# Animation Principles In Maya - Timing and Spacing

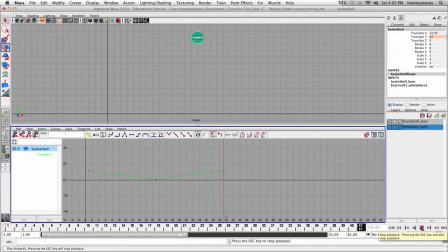998s
So this is more of the speed I'm looking for. So now I have my timing set. So now let's do the spacing. So I'm going to select all of the keyframes. I'll go to view and then go to frame all. So here's our animation.
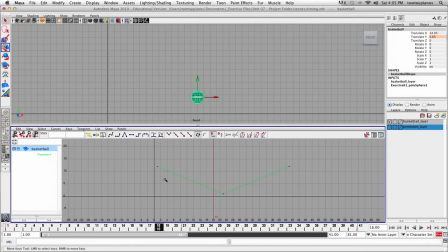1017s
And we don't want this linear tangents, right? We want to change our slow in and slow out so that this looks more realistic. So I'm gonna select everything, all three keyframes, and I'm going to hit flat tangents button right here.
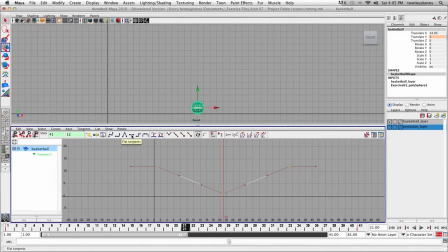1035s
It worked for the pendulum, so why wouldn't it work for the bouncing ball? So I'll hit flat tangents, and I'm going to hit play. Well, that did not work. So I've got my slow in and slow out at the apex, but actually,
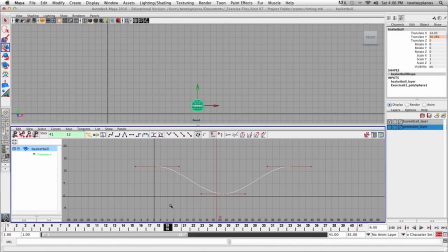1053s
when you think about it, when it hits the ground, it's not going to slow down before it hits the ground. If this is a basketball, it's going to accelerate as it goes down, and it's going to hit the ground hard. So we don't want to slow into the ground, and we don't want to slow out. It's going to hit the ground, it's going to compress as it hits the ground and shoot back up.
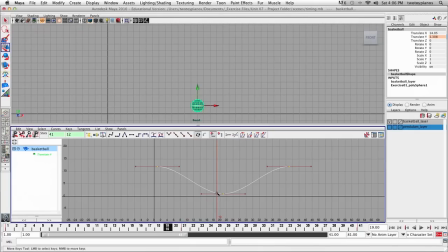1072s
So what we need to do is we need to change this from flat tangent. We want to do the opposite. So I'm going to select the keyframe down here in the middle, and I'm going to do what's called breaking the tangents.
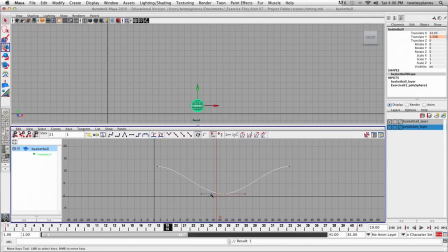1087s
So I'm going to click on this button right here. And that will allow me to adjust each of these handles separately. Okay, so I'll just click and drag on this handle right here.
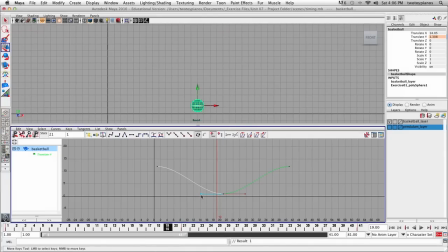1103s
And then I'll make sure I hit W for my move tool. And I'll hold down the middle mouse button over this blue handle, and I'll drag up. Now I'm adjusting the curve as it approaches this keyframe in the middle.
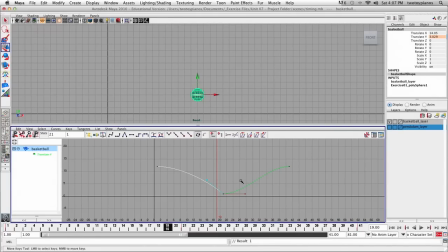1119s
So now I'll click and drag a box around the handle on the right hand side, and I'll hold down the middle mouse button and drag this up to adjust the curve on this side. So now if I hit play,
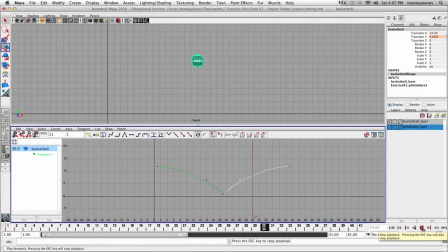1140s
when it hits the ground, it's still accelerating, it's still going fast. Now it's a little bit hard to see because of my screen capture software. It's not capturing at a high frame rate. But if you look at this, if you make this adjustment and you look at this on your computer,
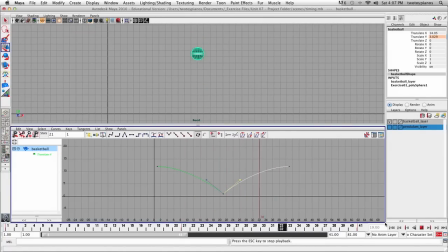1159s
then you'll see as it hits the ground, it's moving fast when it hits the ground, and it's moving fast when it leaves the ground. Okay. So what we essentially want is we don't want any slow in and slow out on this keyframe in the center.
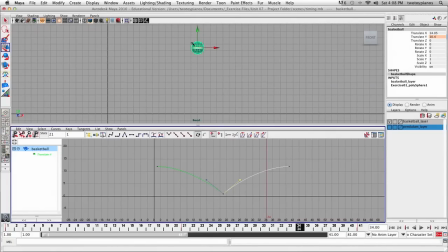1174s
We want it up here as it reaches the apex. And in fact, we can make more adjustments to this. I can select the keyframe here, and I can free the tangent weight. And if I free the tangent weight, I can select this tangent,
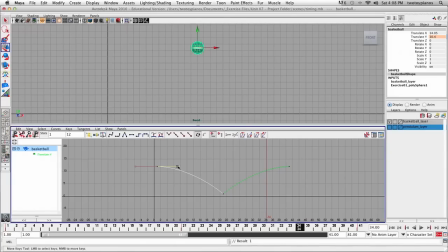1192s
I can hold down shift, hold down the middle mouse button on my mouse. I can drag this out. And what this does is it gives me a slower out from this keyframe. And I'll do the same thing on this side.
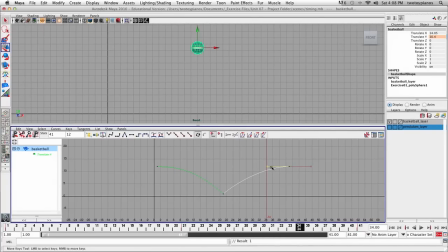1207s
I'll free the tangent weight, select this handle, hold down shift, hold down the middle mouse button and drag out. And I've got a slow in, I'm going even slower in. So what I'm doing is I'm just making this even more extreme.
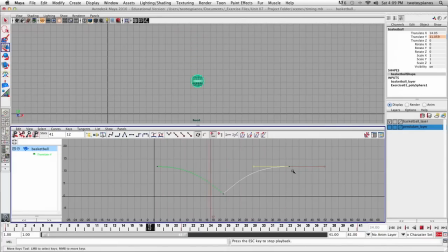1229s
So we have more hang time in the air now.